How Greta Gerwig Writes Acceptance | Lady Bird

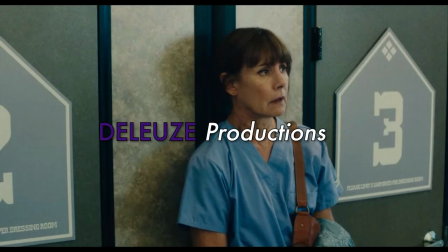0:00 I wish that you liked me. Of course I love you.
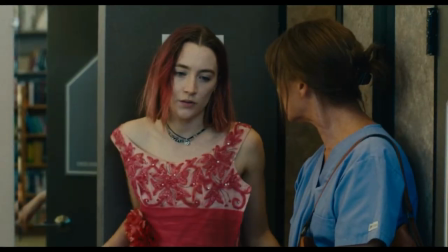0:07 But do you like me?
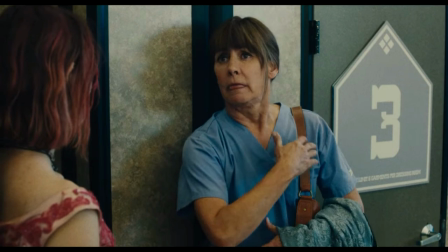0:13 I want you to be the very best version of yourself that you can be.
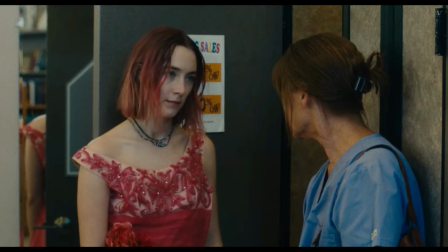0:20 What if this is the best version?
Lady Bird is a film about acceptance.
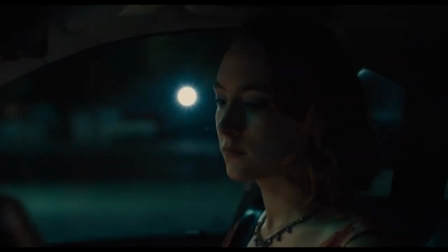0:25 This is something I didn't fully understand watching it for the first time,
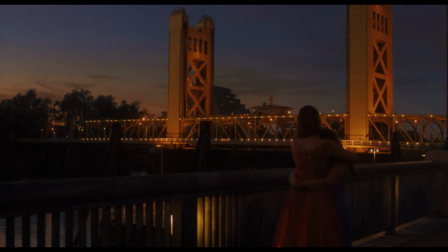0:30 but upon revisiting the film after my first year of college, I get what Greta Gerwig is trying to tell us.
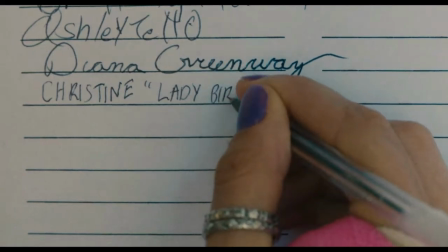0:36 The film follows Christine McPherson, better known by her self-given name, Lady Bird, as she wanders through her senior year of high school in Sacramento.
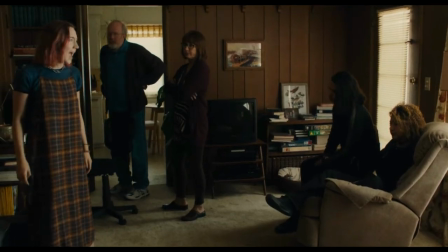0:44 We watch Lady Bird clash with those closest to her as she tries to be everything she's not,
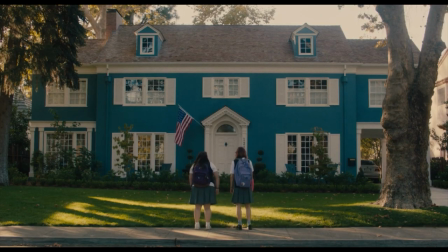0:48 whether it be posing as a rich suburbanite or wanting to attend college on the East Coast.
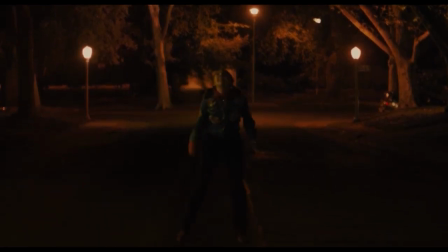0:53 While the film's central message is nothing new, what makes it so refreshing is how Gerwig writes acceptance.
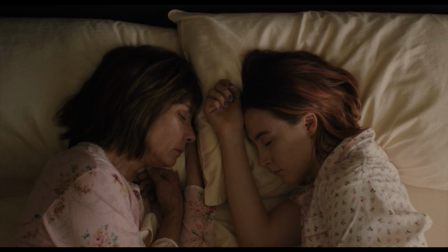1:00 From the opening shot, we're presented with the emotional core of the film, the relationship between Lady Bird and her mother.
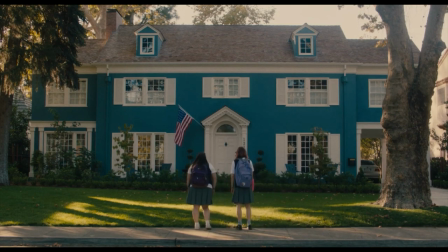1:07 Each face their own struggle. Lady Bird has to learn to accept herself, the place she grew up, the people she's friends with, and even her own name.
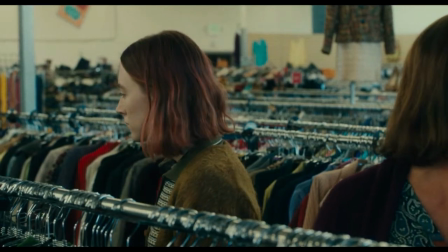1:15 The mother has to learn to accept her daughter, with all of her flaws, whether she accepts herself or not.
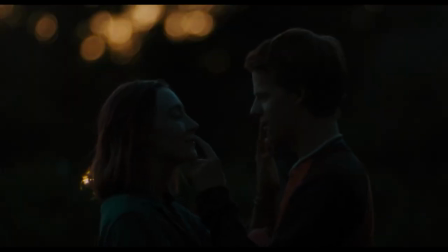1:22 Again, these aren't particularly new stories.
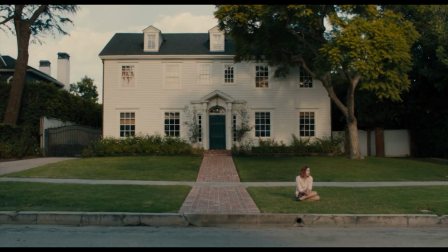1:25 We've seen these in other coming-of-age movies, but it's the method Gerwig uses at approaching them that makes the difference.
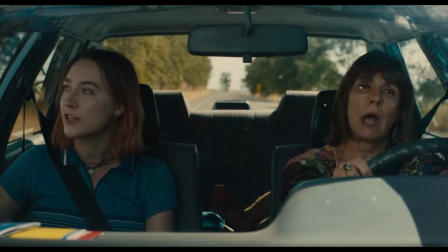1:32 The opening dialogue between the two summarizes their relationship,
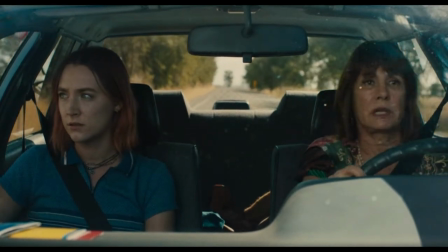1:36 with Lady Bird expressing her discontentment with her humdrum life, and the mother telling her to be more appreciative.
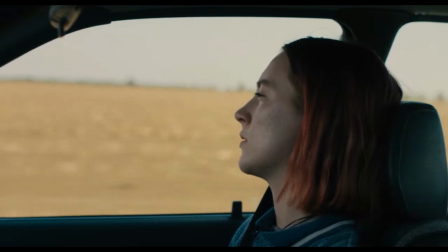1:42 The only exciting thing about 2002 is that it's a palindrome. Okay, fine.
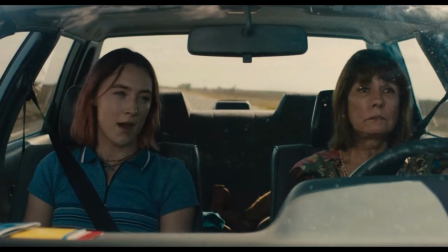1:47 Well, yours is the worst life of all, so you win. Oh, so now you're mad? No, it's just you're being ridiculous because you have a great life.
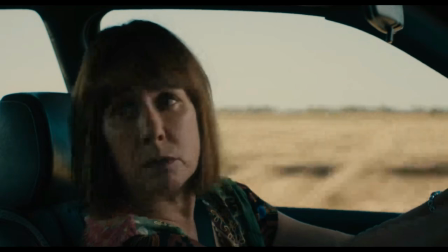1:54 I'm sorry, I'm not perfect.
This dynamic carries throughout most of the film, whether it be when they're thrift shopping for a new dress,
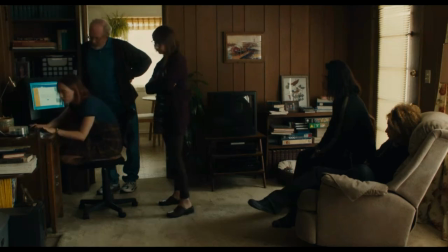2:01 or deciding which college Lady Bird should attend, or when they argue about folding clothes.
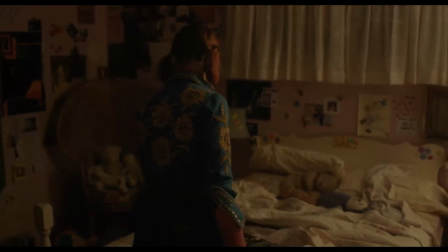2:06 Gerwig carefully picks which moments have Lady Bird appreciating her mother, and they're almost never face to face.
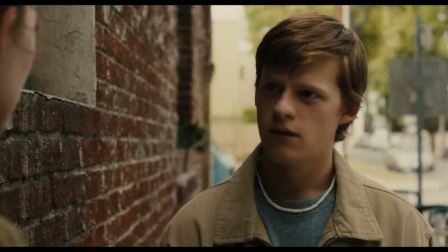2:13 Your mom is crazy. I'm scared of her. She's not crazy. She's just, you know, she has a big heart.
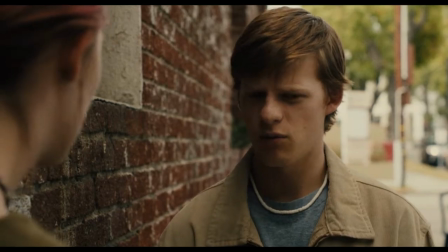2:19 She's very warm. I don't find your mother warm. You don't? No, well, no, she's warm, yeah, but she's also kind of scary.
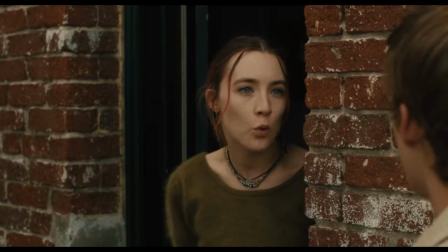2:25 Well, you can't be scary and warm. I think you can. Your mom.
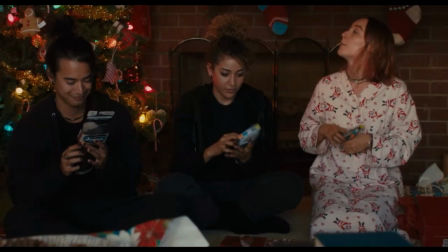2:28 Even with these small moments, Gerwig never lets these two characters be emotionally in sync, which gives the film its refreshing feel.
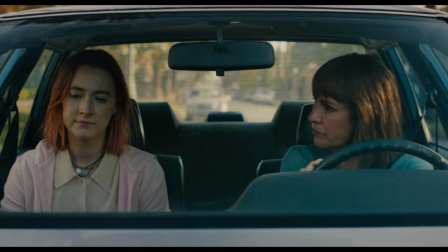2:36 There isn't some cliche, climactic scene where the two talk about how much they love each other or address their emotional relationship. I think this technique of portraying our characters out of sync is highlighted best by the kitchen scene.
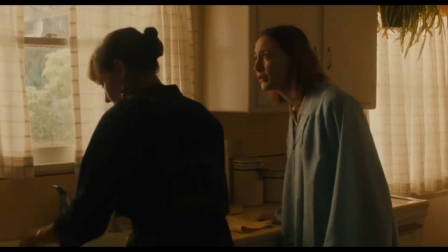2:49 Please, I'm so sorry. I didn't mean to hurt you. I appreciate everything you've done for me.
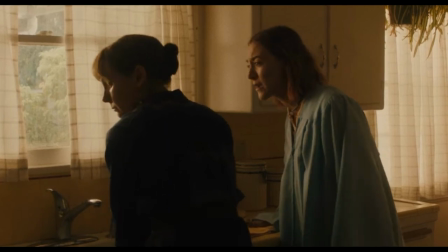2:55 I'm ungrateful and I'm so sorry. I'm so sorry. I wanted more.
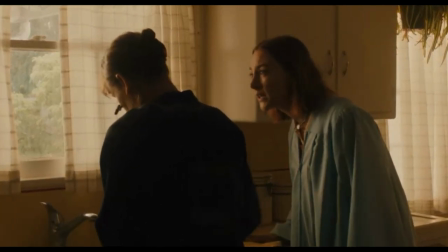3:01 Just please talk to me. I know, I'm so bad.
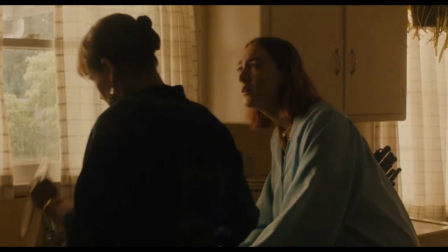3:07 I know I am. But please just talk to me, Mom.
The composition says it all.
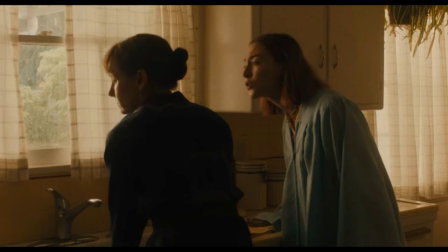3:13 Christine is fully facing her mother, calling out for approval and guidance, while her mother's back is facing the camera and she doesn't say a word.
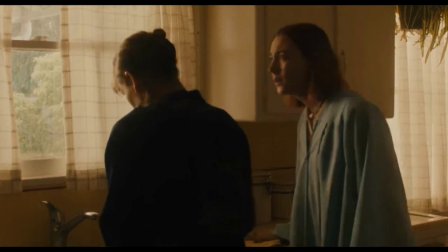3:22 You can't even call this an argument, since only one person is speaking.
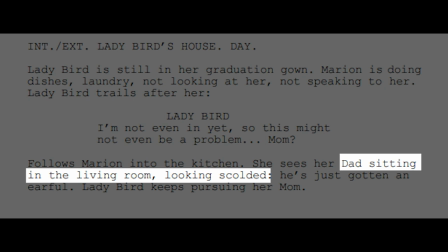3:26 If you take a look at the screenplay, Gerwig originally had the father in the background and the mother walking outside to pull weeds while Christine followed her,
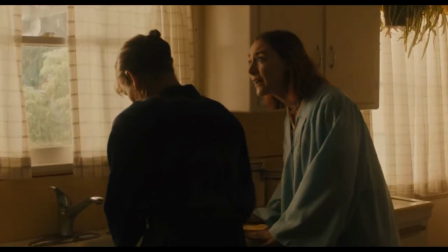3:34 but in the film, Gerwig knows we just need the one shot of the two alone to convey the message.
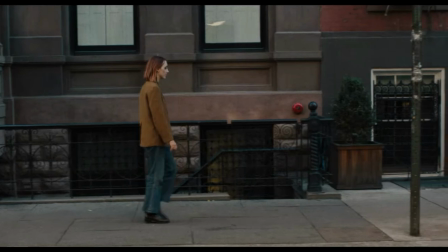3:41 Portraying our two characters this way ultimately serves to underscore the film's message,
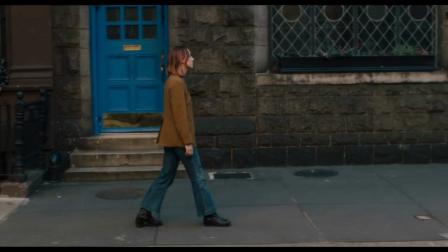3:47 that learning to accept ourselves and others is a process that begins and ends with just us.
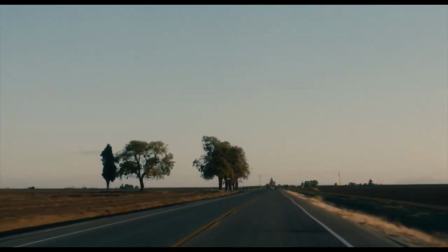3:54 This method of writing our characters out of sync extends to their emotional climaxes, which happen independent of one another.